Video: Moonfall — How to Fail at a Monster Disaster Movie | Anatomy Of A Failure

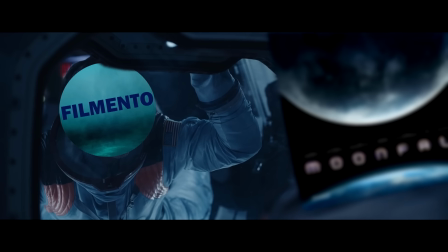1s Everybody thought it was a joke. Do something for me. Check it on my moon.
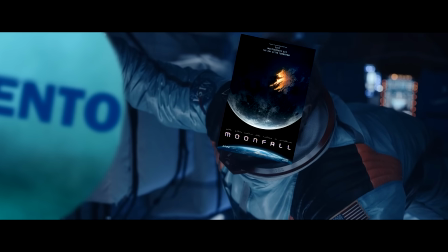8s Tell her that her son wasn't a failure. No.
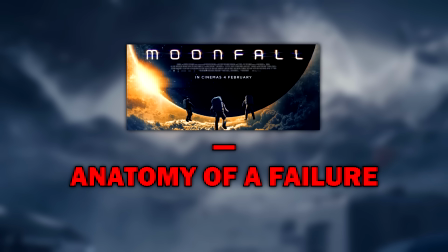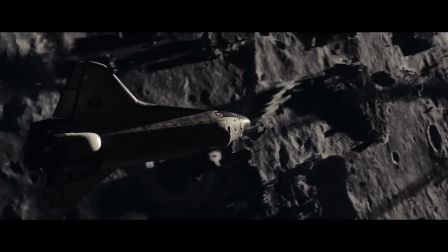18s
Moonfall is a new big budget disaster movie from the writer-director of Independence Day and 2012,
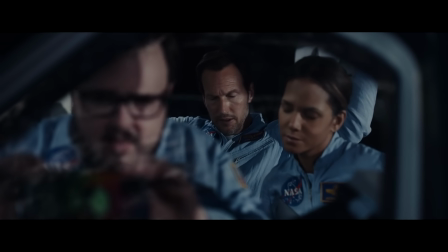23s
where disgraced ex-astronaut Patrick Wilson heads back into space to stop the moon from falling.
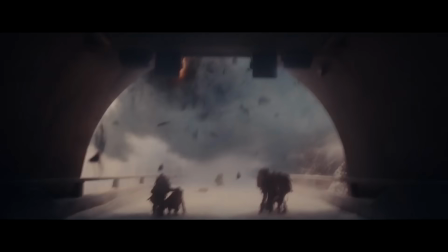33s
And much like The Moon, the movie itself also fell pretty bad,
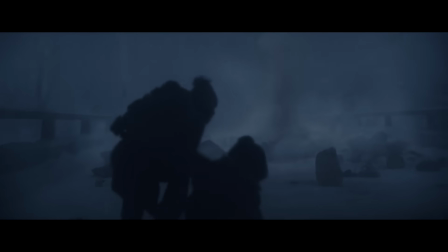36s
because it left quite an underwhelming overall impression on audiences, and ended up losing a bunch of money as a result.
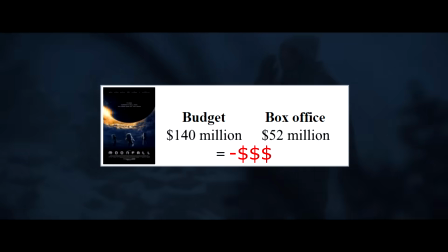42s
Meaning that Hollywood has yet another reason to avoid big blockbusters that aren't based on existing IP.
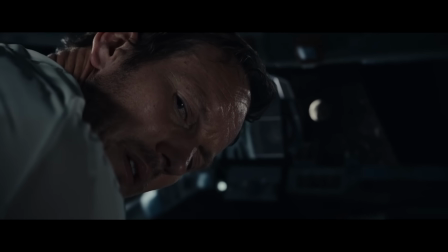48s
Oops. And there are some individual usual aspects here to shine a light on the movie's failure.
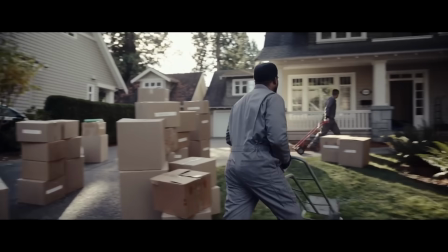53s
We begin with multiple time jumps.
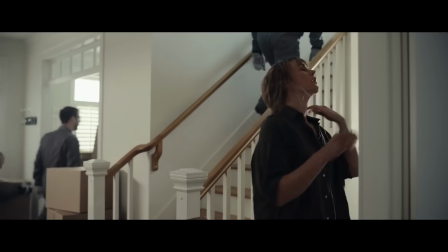55s
First 18 months, conveniently explained by the news. remember the accident that happened during a routine satellite repair mission 18 months ago and then a decade
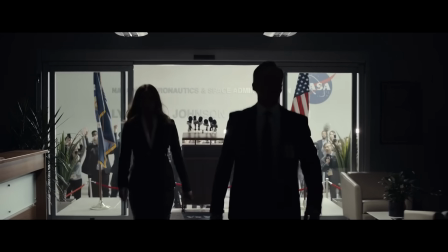63s
explained by text because why not we have really weird editing where scenes just awkwardly end as if stuff was left missing i work for the american people and
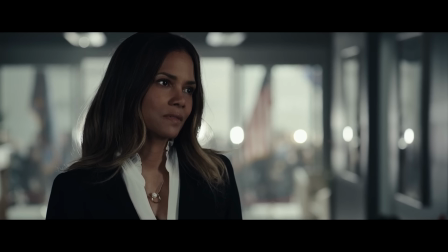71s
you're keeping them in the dark yeah and
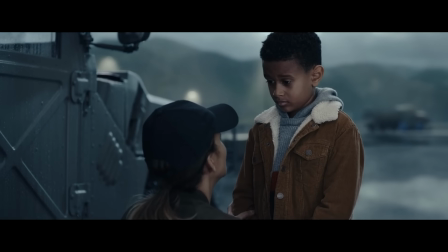78s
we also have terrible pretentious performances that mainly just make you cringe i love you
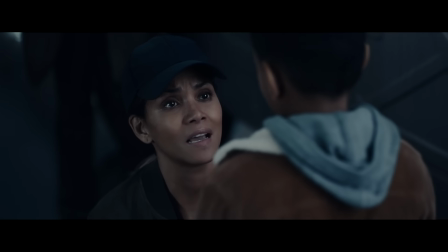83s
more than all the stars in the sky even more than the whole Milky Way?
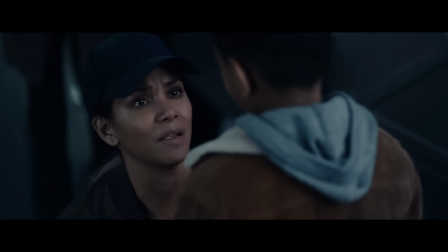89s Way more.
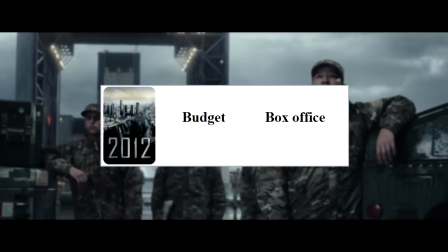90s
But individual issues like these don't really explain the full picture, because I'm pretty sure they also existed in 2012 as well, and that movie was still a massive success.
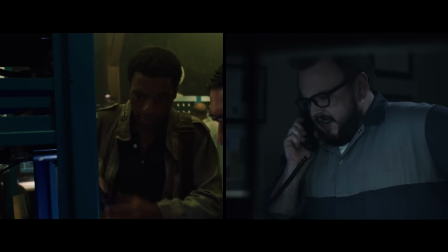99s
In fact, Moonfall overall was constructed to be the same exact thing as 2012.
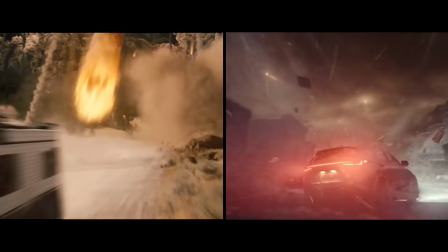104s
There's a massive world-ending supernatural disaster, there's a very intimate human story tied to it,
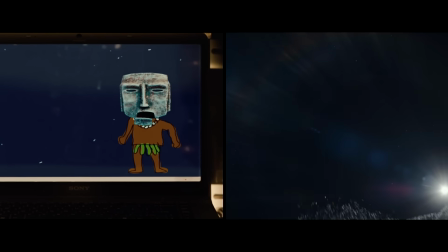109s
and this time there's even a very inherently interesting alien monster behind everything, which nowadays is a big thing as well.
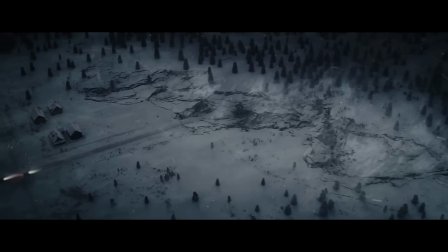115s
So then, how is it possible?
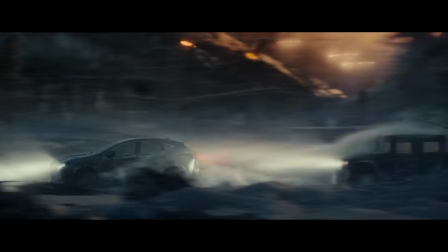117s
How can this movie do the exact same things that made its spiritual predecessor a success plus more, and still fall so, so far behind?
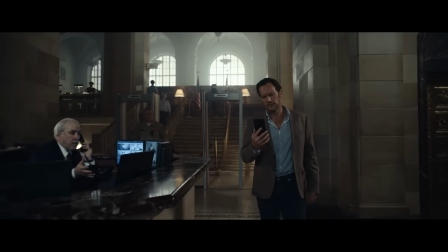125s
Well, you could argue that times have changed, and that humanity has grown smarter, but I doubt it.
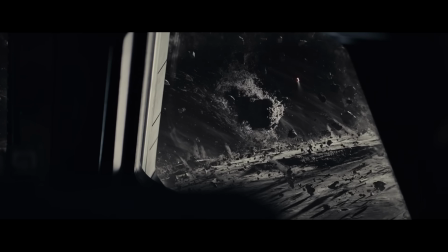132s
No, the main blunt reason is that all those familiar proven aspects are handled really terribly.
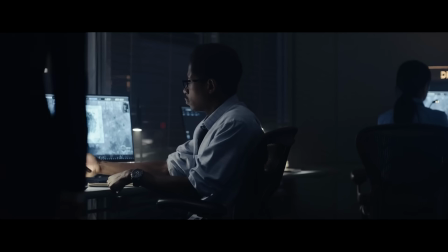137s
The monster aspect is just a big disappointment. The disaster aspect is mostly just non-existent and super boring.
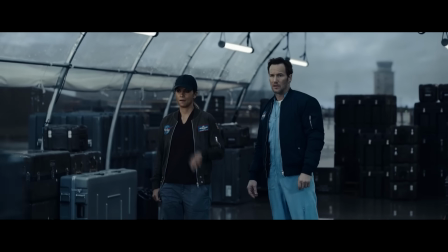143s
And even the intimate human side is so clearly fake that it may as well not exist.
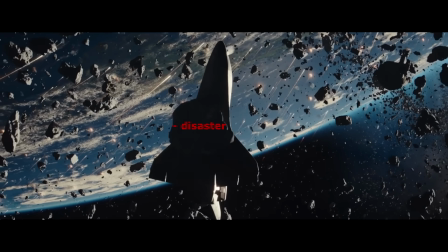148s
So today, let's focus on that. Let's tumble into Moonfall and see how it drops the ball on all these familiar key things that were supposed to make it a success.
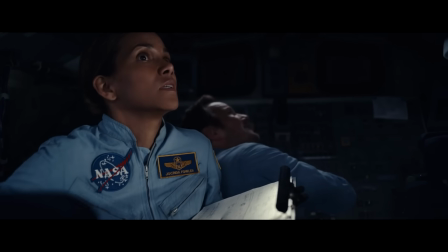156s
Here's how to fail at a big blockbuster monster disaster movie.
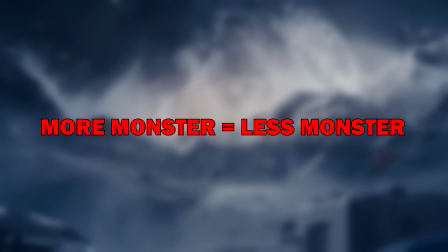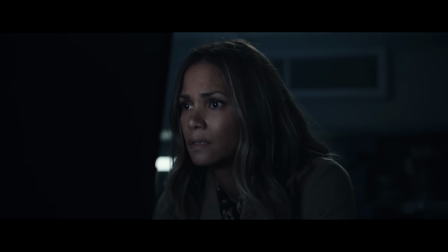168s
The monster movie problem here is that the monster sucks.
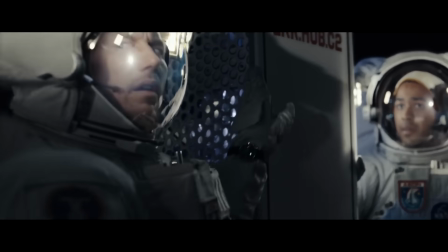171s
Essentially, the movie begins with Patrick Wilson doing a repair mission in space when suddenly a malicious black mass blows past.
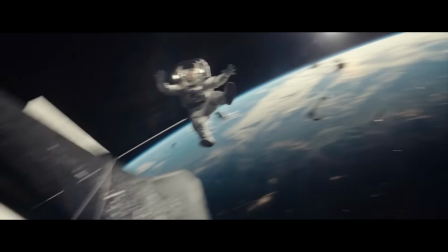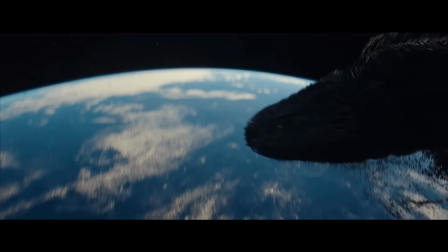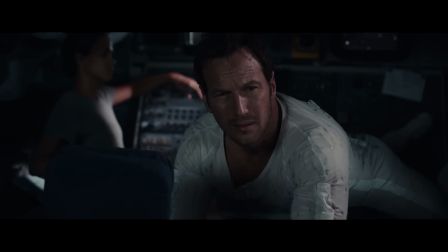191s
And the beginning is actually great because we have this inherently mysterious alien being
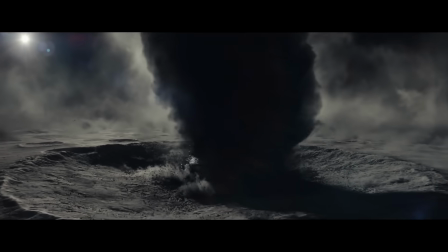195s
that we understand just enough to perceive it as a danger driven by harmful intent.
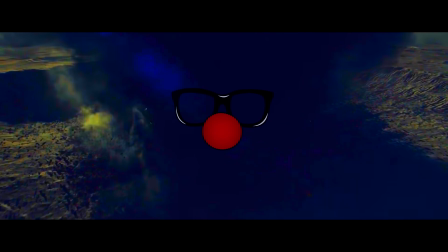200s
But as time goes on, the more ways the movie finds to devalue it. Firstly, for the first half of the movie, the monster is just missing.
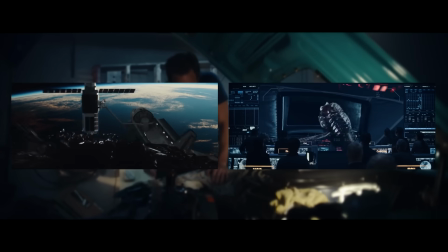207s
We see it once at the start and then once through a monitor at the 30 minute mark. That's it. And it's not enough.
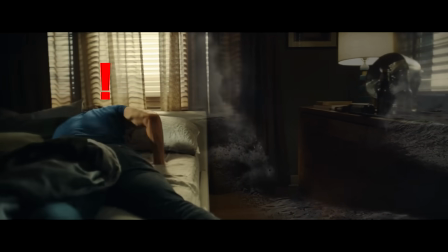213s
You don't have to show the monster, but the monster does need to carry a noticeable influence on scenes and obstacles and character actions and so on and so on.
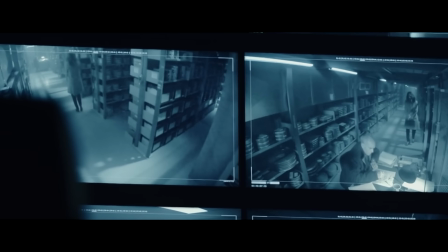221s
For example, there's a scene where NASA executive Halle Berry goes to find secret NASA footage about the monster and there's this old caretaker there,
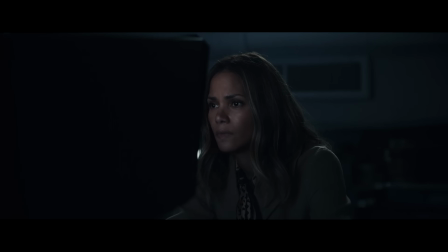228s
which is the perfect opportunity to use the monster. Maybe Halle Berry doesn't yet have proof about the monster's existence and needs to uncover it.
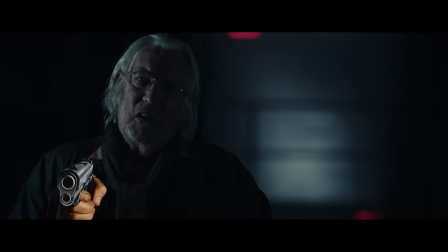234s
Maybe the caretaker tries to stop her at all costs because he's warned to keep the monster a government secret.
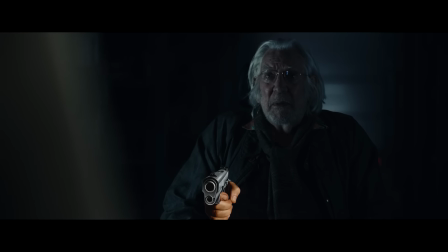240s
As in, the monster isn't in the scene, but would still be clearly felt to be driving it.